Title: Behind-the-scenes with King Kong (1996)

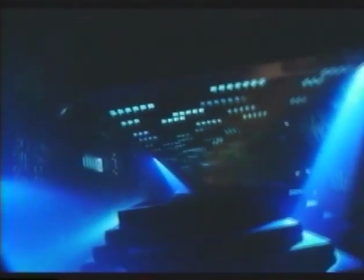(0:24)
King Kong. Towering over the streets below, terrifying everyone in sight, he's a ferocious giant.
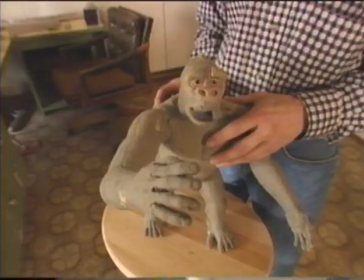(0:35)
But off-screen, he doesn't look so tough. Well, his teeth aren't in right now. Maybe we can put them in a minute.
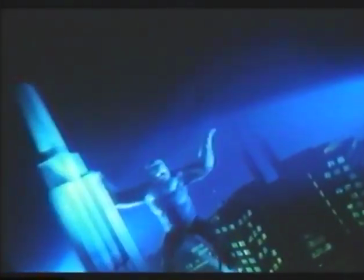(0:41)
We know him as a fearsome beast. But he's putty in the hands of his creator.
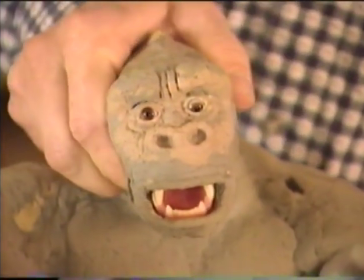(0:49)
He's really pretty well capable of doing anything that a real gorilla could do.
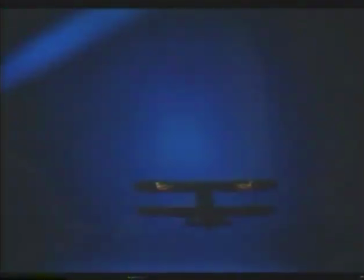(0:55)
What he's doing in special effects, the latest large format film from the producers of Nova,
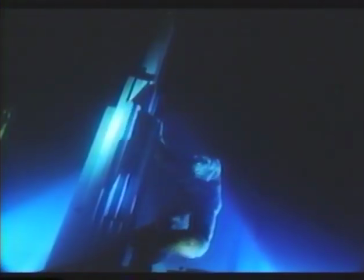(1:01)
has got a whole new generation of fans thrilled.
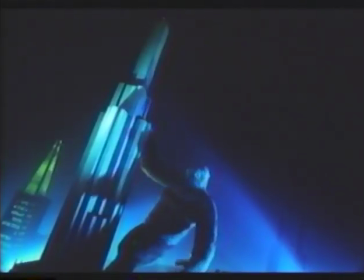(1:07)
But can the big ape survive that certain sinking feeling one more time?
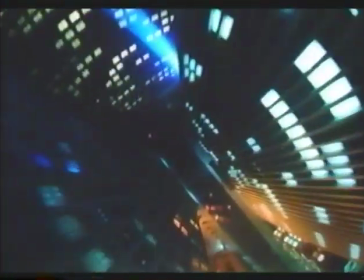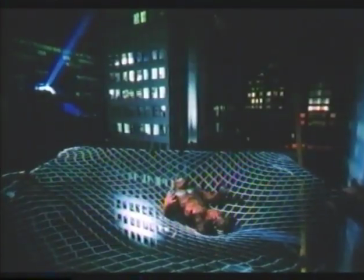(1:19) Cut, please.
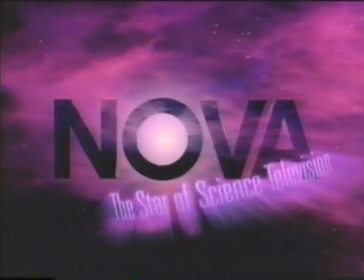(1:22)
Join us as Nova, the star of science television, presents an intimate look at the enduring star of a classic story.
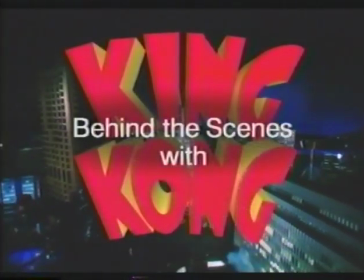(1:29)
Behind the scenes with King Kong, in his biggest screen appearance ever.
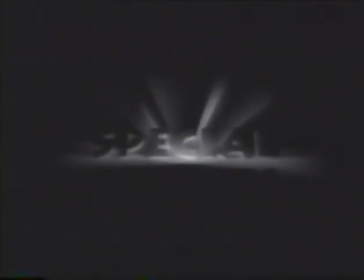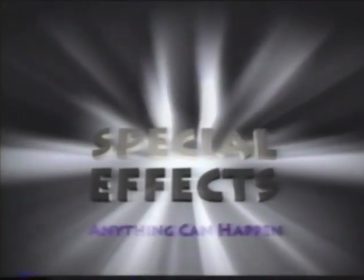(1:43)
In the world of special effects, anything can happen.
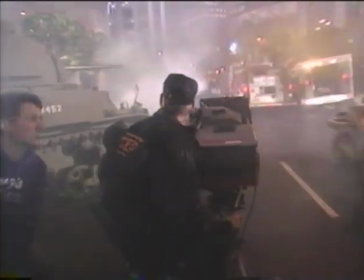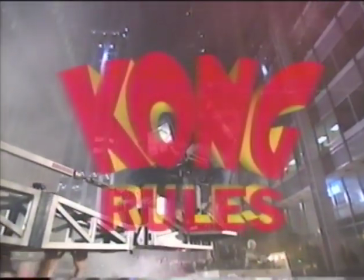I think the real challenge for us with this film is that we didn't want to just present a documentary about how special effects were made. We actually wanted to create some for the big screen. And so the thing that was very exciting was to plan the very shots that would really,
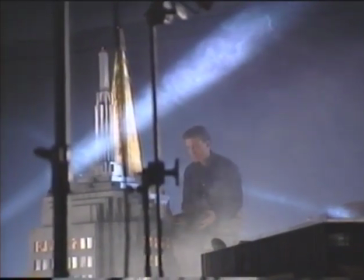(2:17)
I think, create a sensation of thrill for the audience.
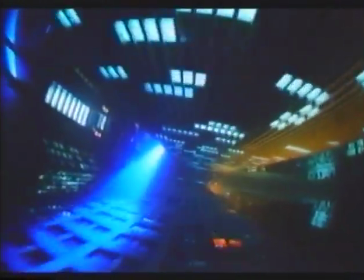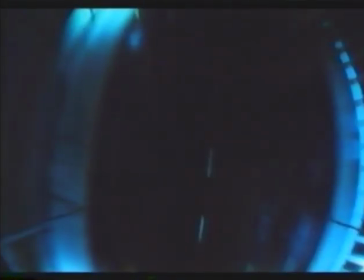(2:29)
Poor Kong meets his fate in the street below. This is a great shot for the large screen because it puts the audience right in that position, that point of view where you're hurtling from the top of a building right to the street below. And it was done by actually the entire shot is in miniature.
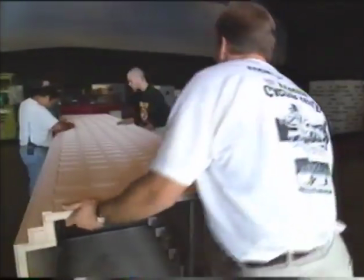(2:49)
Well, miniature, the buildings were about 20 feet in length, and I say length, not height,
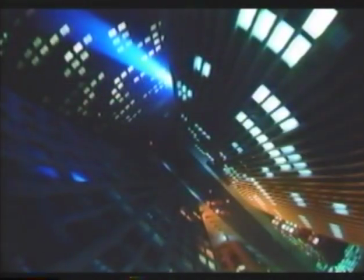(2:55)
because the buildings were laying horizontally, so the camera could roll along the floor and move down in between them,
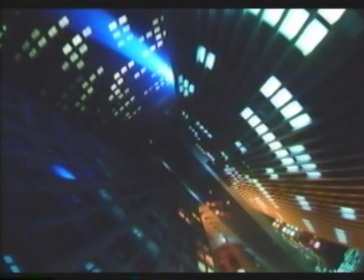(3:01)
one frame at a time.
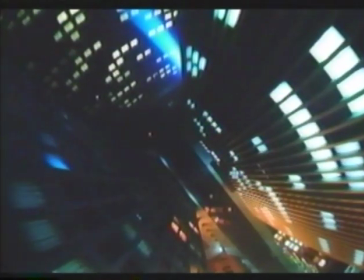(3:03)
The camera would take a picture and then move slightly forward and take another picture, and therefore get you all the way down to the street.
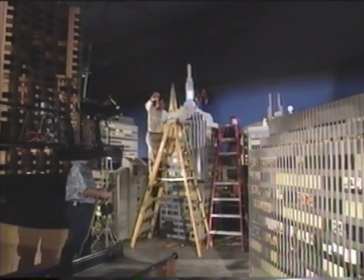(3:12)
The set was comprised of quite a number of miniature buildings, all of them 1/24th scale.
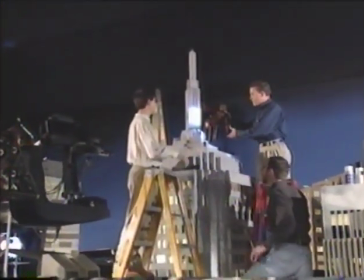(3:22)
If you look at the miniature and really studied it, you'd see a lot of levels of detail. First of all, there's the overall shape of the building, which goes back to its original design. Then there are little add-ons, things you only see at night that you never see during the day.
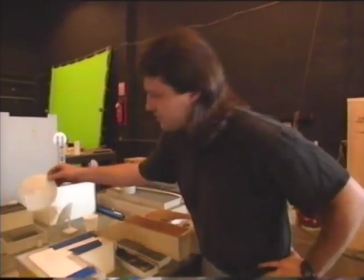(3:36)
Little radio towers, dish antennas that have little tiny lights on top of them, so they look like convincing miniatures on camera.
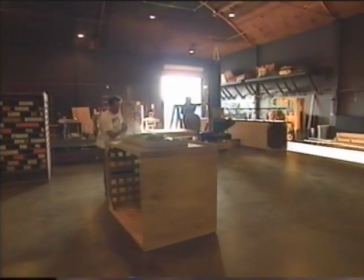(3:45)
Most of it all has to be fabricated up by hand and requires a little bit of imagination to know what exactly to do. A lot of times we'll pirate kits of tanks, airplanes, things of that nature, and you know, this could be tank treads, but for our purposes here, it's an air conditioning vent.
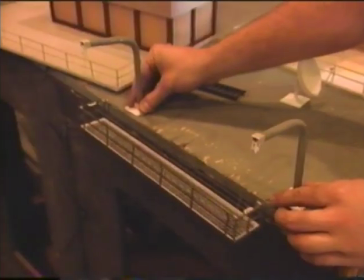(4:04)
This is the window washer scaffolding, built completely from scratch.
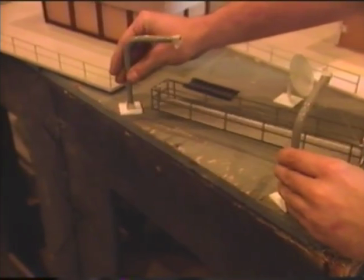(4:08)
This was all nothing but a little pile of plastic bits, and a day and a half later we had a window washing unit.
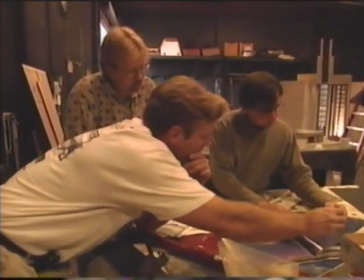(4:17)
There are a lot of subtle details that real objects have that we don't see in a model. For example, the lighting inside, how is it lit?
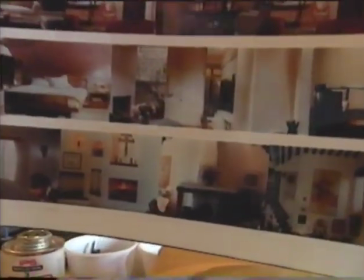(4:25)
What we did is we created little scenes that were photographs of real images of rooms that are actually put inside the buildings and backlit.